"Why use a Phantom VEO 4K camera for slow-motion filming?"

That is a question that we get asked a lot and honestly I wish I could give you a straight answer but it really depends on what you're shooting and how slow you want that to look on screen.
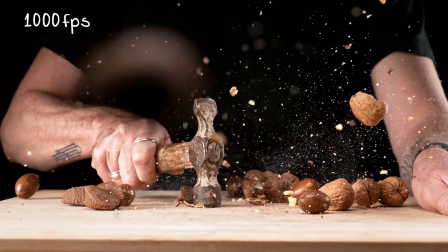12s
There are some obvious uses for a Phantom. Sometimes things are just a bit too quick to properly see with the naked eye.
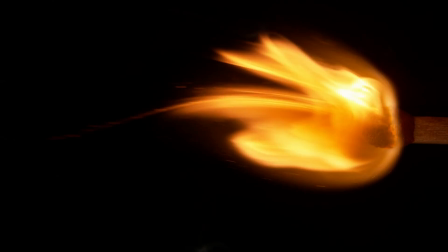18s
If you were to take a match for example and light it you know you would see the match being lit but if you
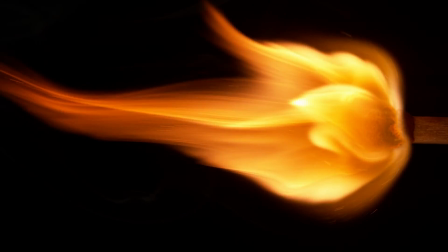23s
would look at that on a Phantom you'd see all the kind of little hidden details of it sparking up and glowing,
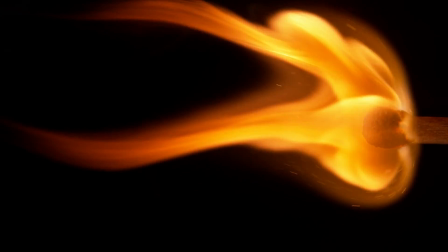29s
you know the hidden magic in that. But it's not just the obvious,
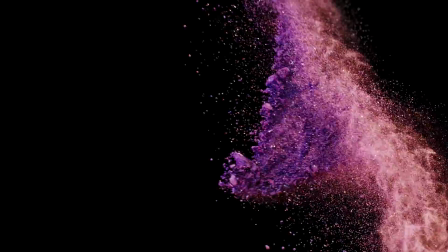32s
sometimes you just want to add some dramatic effect or a bit of grandeur or poetry to a shot and that's also where a FANTOM can come in and help.
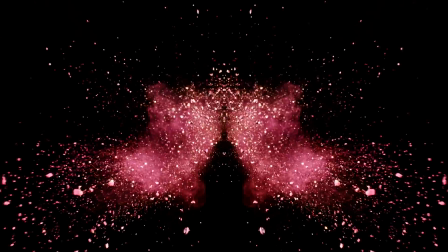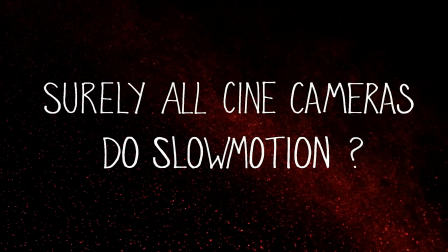46s
Yeah absolutely, all the latest digital cinema 4k cameras will do some sort of slow-mo and if you have the high-speed license an ARRI LF will do 90 frames per second, the Mini LF will do 60 and the Sony Venice will do 110 frames per second which may be perfectly acceptable for what you're trying to do but bearing in mind that a Phantom will be considerably slower than that. So just to show you an example, this is in real time, this is at 110 frames per second and the top of this will be at a thousand frames per second.
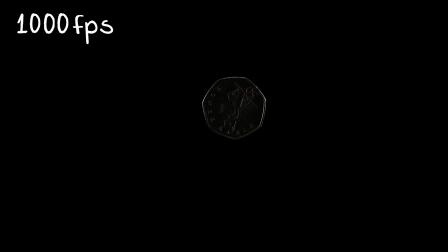So just recently RED released the 8K RED Raptor and this can actually do 240 frames per second which is faster than you know the ARRI or the Venice but remember the Phantom can do a thousand frames per second at 4k which is still four times slower.
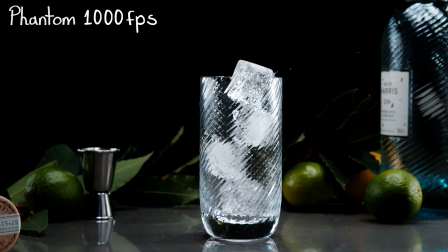112s
Here are some shots at different frame rates which will hopefully help you choose the right camera system for your shoot.
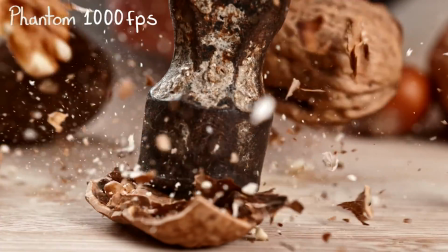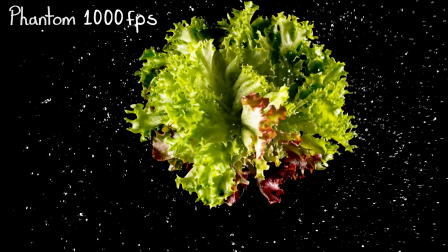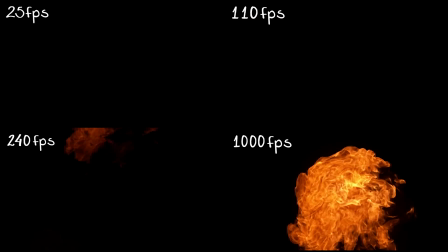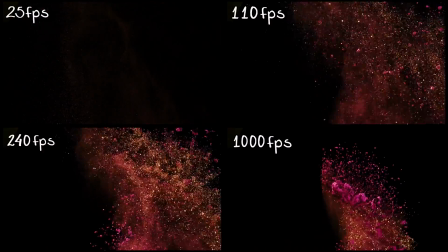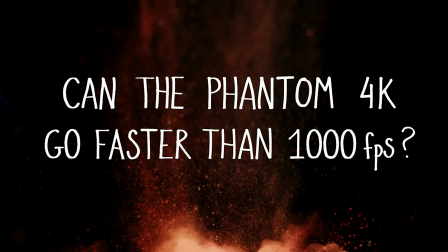155s
So sometimes even a thousand frames is not quite enough. And with the Phantom 4K we have the option of windowing the sensor which can get
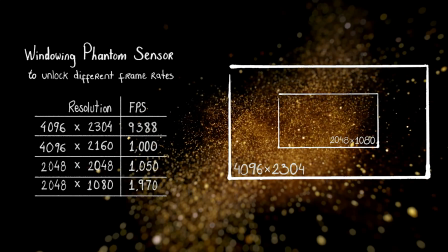164s
us pretty close to 2,000 frames per second which is a bit of a sweet spot for some fluids.
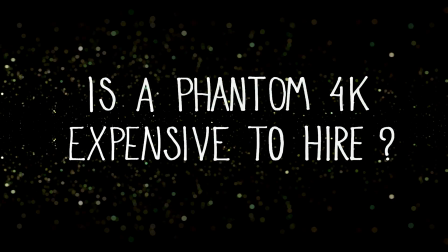173s
So there are a couple of different Phantom 4K options but this particular one the VO4K shouldn't really cost you any more than hiring a full-size Arri LF. The main additional cost if not shooting daylight exteriors is lighting and we have a rule of thumb that we like to use if nothing really changes like your lighting position, your stop or your shutter angle and that is for every doubling of frame rate you double the amount of light needed. But having said that the insert shot that you saw earlier of a coin being flipped at 1000 frames per second
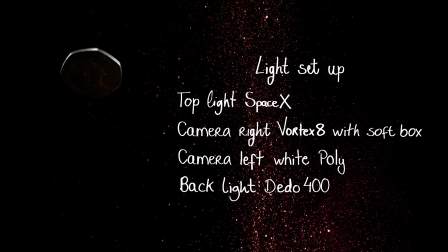206s
was actually shot with this exact same LED lighting setup and we just brought the lights in a little bit closer.
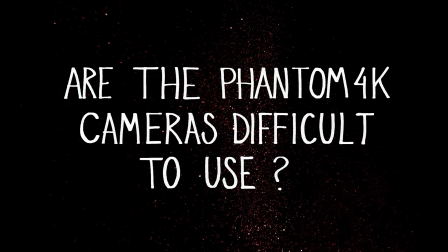214s
Mechanically this camera works like any other digital cinema camera you've used.
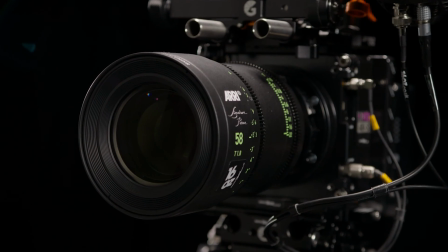218s
It uses the same bridge plates, batteries, lenses, viewfinder, monitor, even the same sort of lens mounts PL and LPL. And it will also work on grip that you're familiar with like a crane or a jib or even a gimbal.